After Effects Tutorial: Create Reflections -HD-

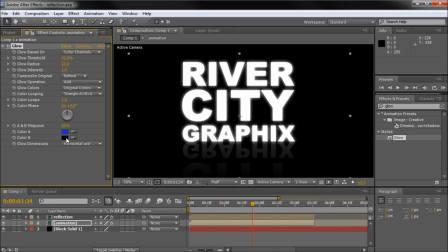8:20 So we'll make that blue, maybe a little darker, and then we'll set B as also blue, just so that we have a consistent glow. So once we have that done, what we need to do is actually take where it says original colors and change that to A and B colors in order to actually get it to switch to that blue,
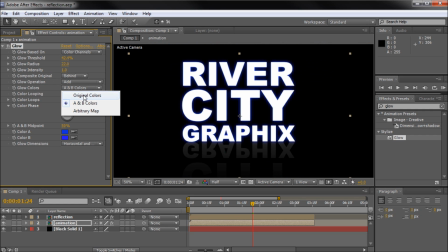8:37 because otherwise it's just the original colors of the text will be what's creating the glow.
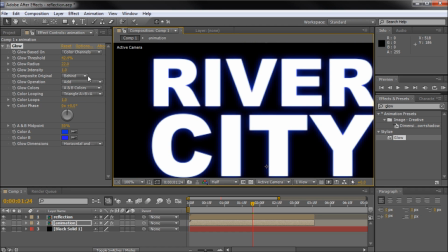8:43 So now that we have that done, you can see we have a nice blue glow coming off of there. You can put this around 22, 25. Again, this is personal preference and it depends on the size of your actual object.
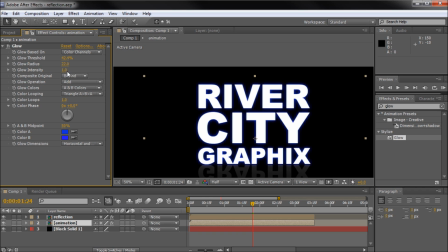8:53 So once we have that done, I'm going to leave glow intensity at 1, the glow operation at add, and then we'll leave this at triangle ABA. So you can see that now we kind of have a glow coming off of our text,
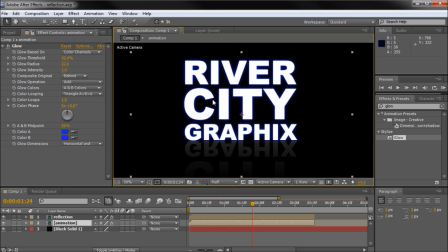9:04 and that's going to make it look like it should be kind of casting light and that it might actually be in a reflective environment. So the way that we're going to enhance this is actually by taking and throwing on another glow. So I'm going to take the first glow, select it, hit Control D. Okay,
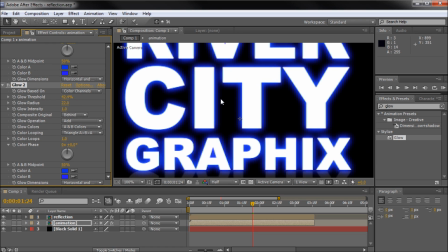9:20 it's going to make this really, really bright on the glow, which is not what we want. We want this to be more of a background kind of glow.
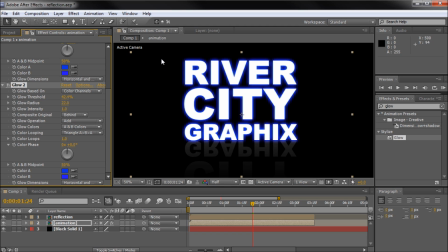9:27 Like, say that this was sitting on top of something and there was a wall behind it, then it would kind of be casting a bluish light in the background. So that's what we're going to be kind of trying to simulate. So I'm going to take the threshold on glow 2. Again, this is underneath glow 1, so this should be the order. You can drag these around. Glow 2 should be underneath.
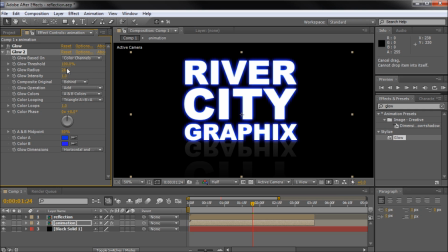9:45 I'll take the threshold and turn that all the way up to 100, and grab the radius and turn that all the way up to, say, 1,000, just as high as it'll go. We'll leave this one on 1 for the intensity, again, AB colors, and this is what we're actually going to change here for color looping.
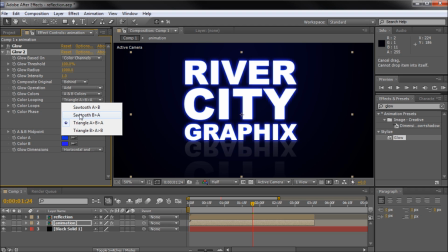10:01 We want it to be on sawtooth B and then a caret symbol A, And the reason that we're doing this is because we might get banding within our gradients. And what banding is basically whenever you see a gradient that it doesn't really render out quite right, it takes and puts those circles of color,
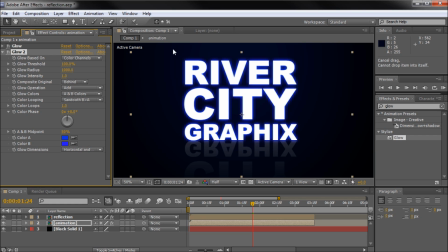10:18 and it kind of looks like a bullseye rather than a smooth gradient from one color to the next. And we don't want that because it looks terrible. So I found that using this sawtooth B to A on glows actually takes and eliminates some of that banding.
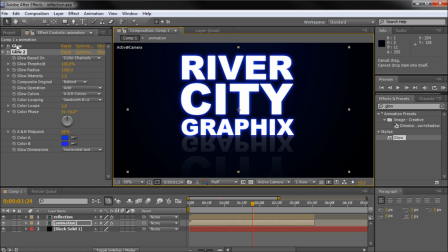10:33 So we're just going to take and use that. We might actually turn down the radius on the glow because it's a little bright now.
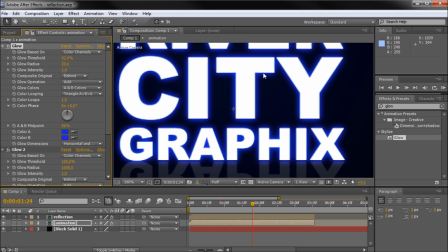10:41 Okay, so now the next thing that we need to do is actually take
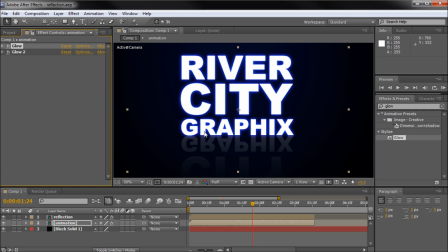10:45 and we're probably going to need to put in a gradient in the background so that we can get a little bit further of the glow,
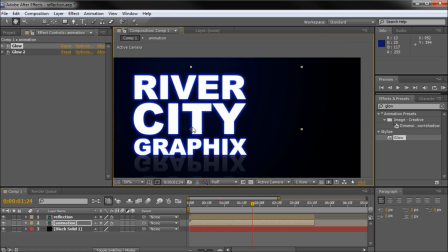10:51 because the glow needs something to actually cast onto besides just black if we actually want it to show up pretty well.
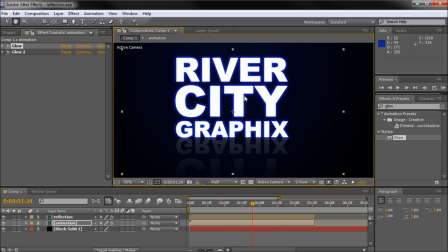10:56 So I'm going to take and add in a new solid. So layer, new solid.
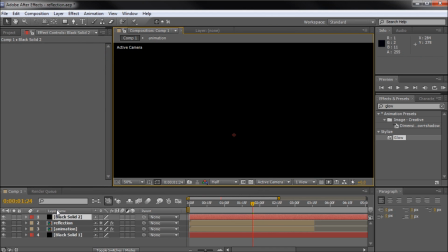11:01 We'll just make it black and we'll leave it on top so that we can see what we're doing, and then we can move it to the back later on.
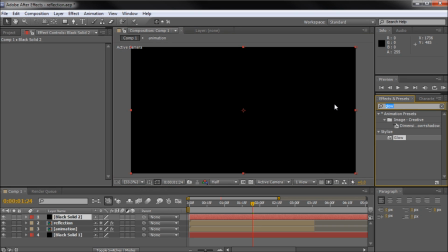11:06 So I'm just going to come over to effects and presets, and we're going to create a gradient. And the way to do that is by searching for ramp. And so we'll take and under generate ramp, drag that onto our black solid that's on the top.
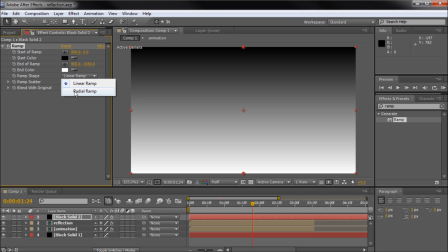11:19 We'll change the ramp shape to a radial ramp. And you can see now that it's kind of casting from the top, and this is kind of what we're looking for.
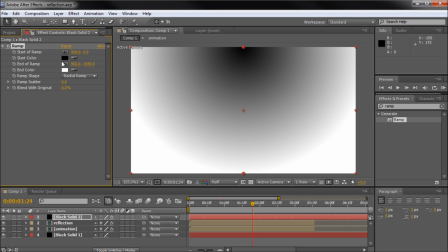11:27 So I'm going to take this top part, and where it says start color, this black, we're going to take and select a light blue.
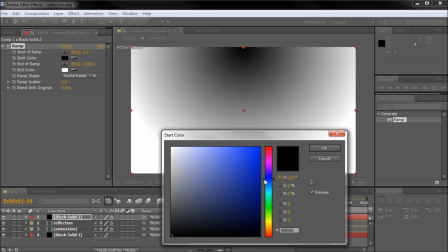11:35 So we're looking for something probably a little bit closer to the teal side. Get the blue.
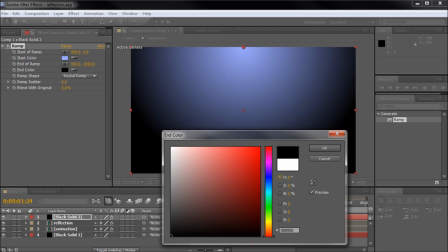11:41 All right, and then under end color, we're going to select black so that you can see that it really fades out into the black, which we already have.
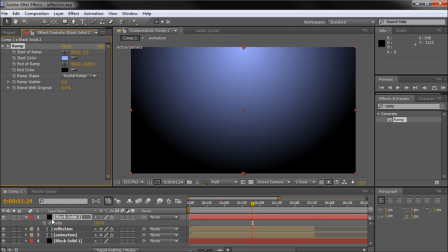11:48 So now what I can take and do is hit T, and we need to turn the opacity down to probably somewhere around 30-ish,
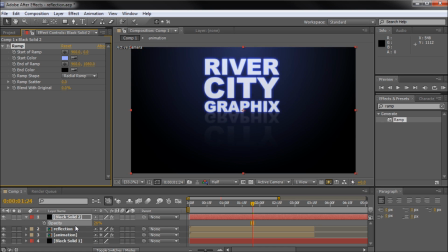11:56 maybe even a little lower. We'll probably put it around 30. And you can see that now we have a pretty nice glow. Now the thing that I want to do with this is actually take and put this behind, or have it stretch all the way. You can see that it kind of ends right here, the glow does, so we want it to go the whole width, or at least I kind of have the preference of it doing that.
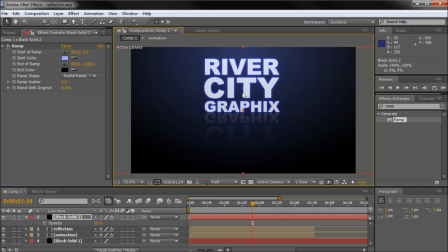12:15 So we'll just scale this out a little bit horizontally, and now you can see it kind of casts all the way to the side. Now this is still on top of our text, so we need to take and drag this down right above our background black layer.
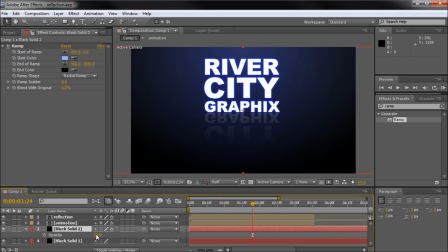12:27 Okay, and since the opacity is at 30, then it's going to be casting onto black, and it will look okay. And we might actually turn that down maybe a little more, maybe 27 or so.
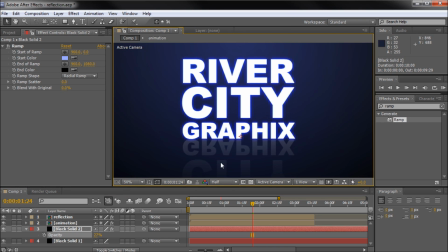12:38 And that's starting to look pretty good. So now you can see that we really kind of sell the actual effect a little bit more because we've put it
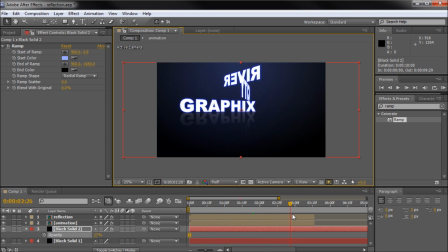12:47 in this environment that will actually be able to kind of really, really push that it's actually shining.
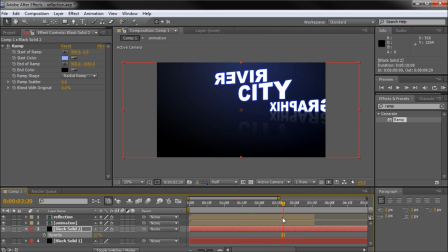12:53 Okay, so one of the things that I wanted to mention real quick is that the reason that I took and put the glow, the bigger glow, the one that was 1,000 pixels of spread or radius onto the actual text instead of just making it more intense in the middle on the background,
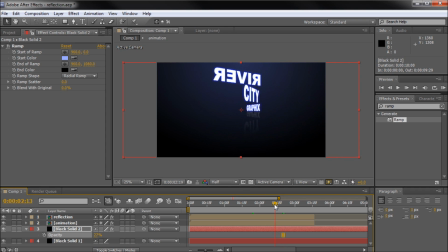13:10 was because when it actually takes and turns, you can see that when there's more text over here for graphics, you can see that it's more blue over here because that glow follows that text around. So that's just kind of a nice effect and a reason to take and put it on the text rather than on the background.
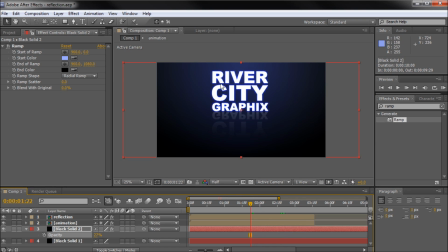13:27 Okay, so the last thing that I wanted to do, it's kind of a little bit of an easy thing to do,
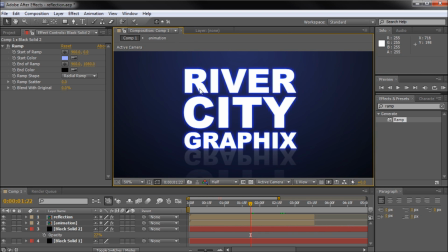13:32 and that is to actually add a little bit of shine to our text. And the way to do that is to actually put on just a little bit of a lens flare. So I'm going to take and go up to layer, new, and we'll add an adjustment layer. Then on that adjustment layer, we're going to go to effect, and then we're going to go to generate,
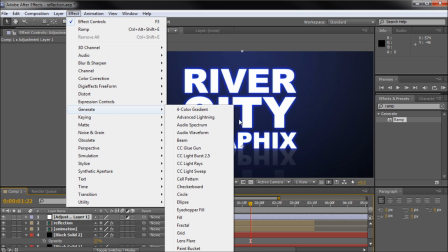13:50 and you could probably search this over in your effects and presets, but I'm going to go to lens flare.
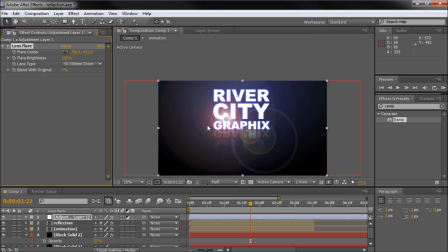13:55 All right, so you'll see we have a nice lens flare. This is pretty big. You do have a couple different types in here. Under lens type, I think I'm going to probably go with the 105mm prime, just because it's kind of a little bit bluer. You can color these, but just kind of straight out of the box, this one seems to work the best for the style that I've already established.
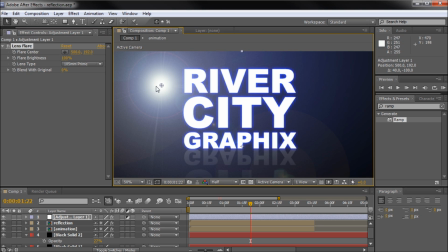14:13 Now, if you do have another
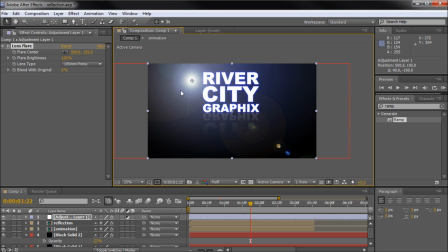14:17 lens flare pack, such as the Video Copilot optical flares, that one's pretty awesome.
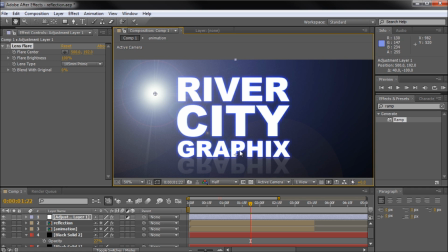14:23 You can get way more options, and you can change around these circles and the colors and the distance and how wide the thing actually shines and everything.
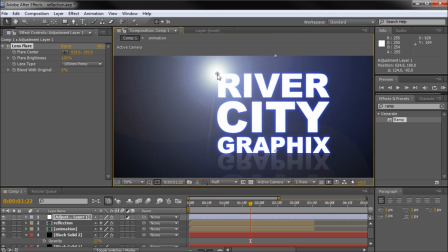14:31 So I would recommend checking that out. But just from the stock one, you can get some pretty good effects, so for free within After Effects. So I'm going to take and put that up here in the top corner of River City Graphics, and then really turn down the flare brightness.
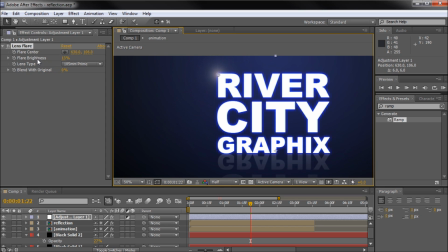14:44 This is kind of going to be an accent for me. It's not really going to be an overpowering flare. You can take and change it. I'll show you later what that actually looks like, but I'm just going to leave it around 5 just so it kind of shines a little bit right off of that corner.
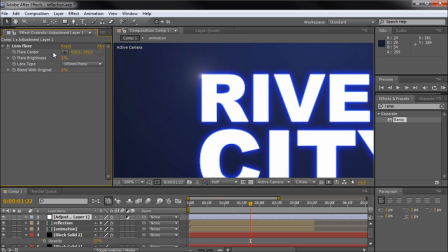14:57 And so the problem with this is that we need to actually have it follow the corner around when it starts to flip. So you can see that it looks good all the way up until there.
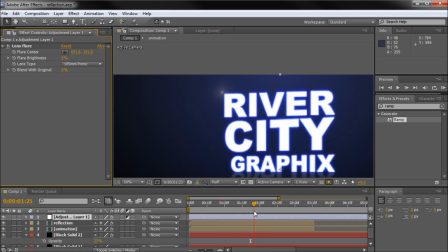15:08 But then once it starts to move, then we're going to have a problem. So I'm going to get to the frame right before it moves and hit the keyframe on flare center. This is where you actually move the flare around. If you were to take this layer and drag it around, the flare would stay right where it's at because the flare center is still at this point.
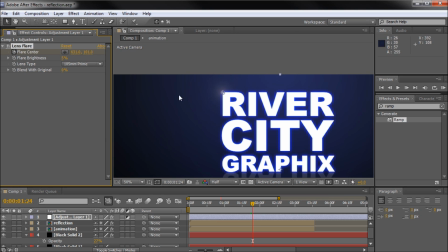15:23 So you actually move the flare by adjusting the center. So now, once the text starts to move,
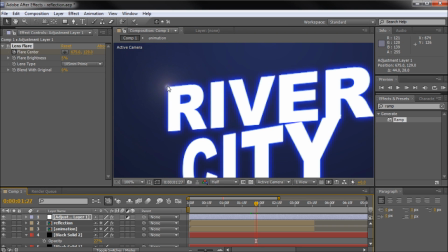15:30 I can take and just grab this little crosshair and keep it moving to the river.
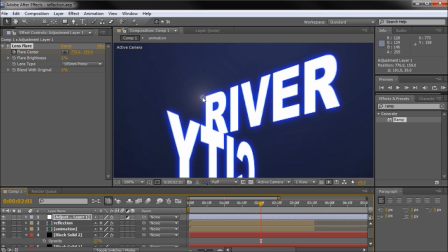15:36 Now, you might try and do something else. You might actually try and track the text, but most of the text is actually white and blue, so it's not really too much difference, and that's what you really need for a good track.
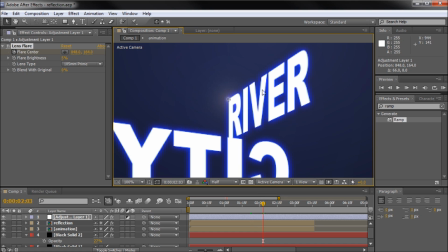15:46 And you can't parent it because this text is moving within its own box, so there's not really individual pieces to actually move it to.
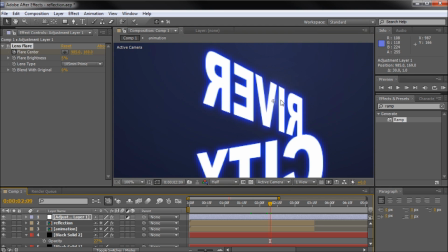15:54 So you can just do it by hand. You can actually move it quite a bit forward before you actually have to move the point.
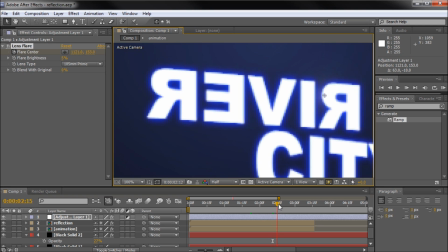16:03 And you can go back and tweak it up later. So you can see I'm almost done here. And I've only been doing this for about 30 seconds or so.
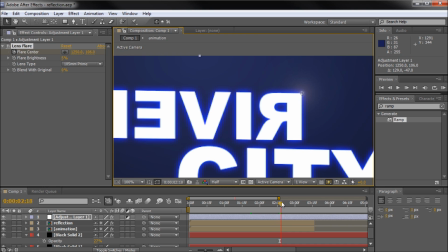16:10 So I'm just going to keep moving this forward.
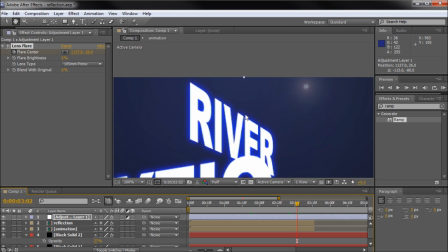16:13 Just kind of rotoscoping, not really rotoscoping, but just individually keyframing this flare to the corner.
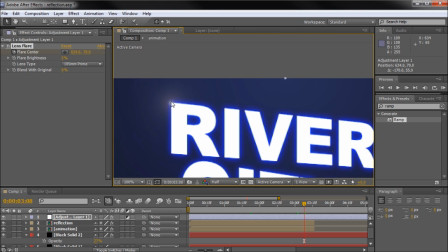16:22 Now you probably will have to touch it up once you scan through there because there's always a spot that it seems to get off.
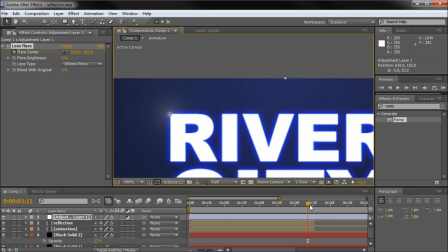16:29 So once it gets all the way back and it stops moving, you're just going to leave it so that it doesn't actually move around.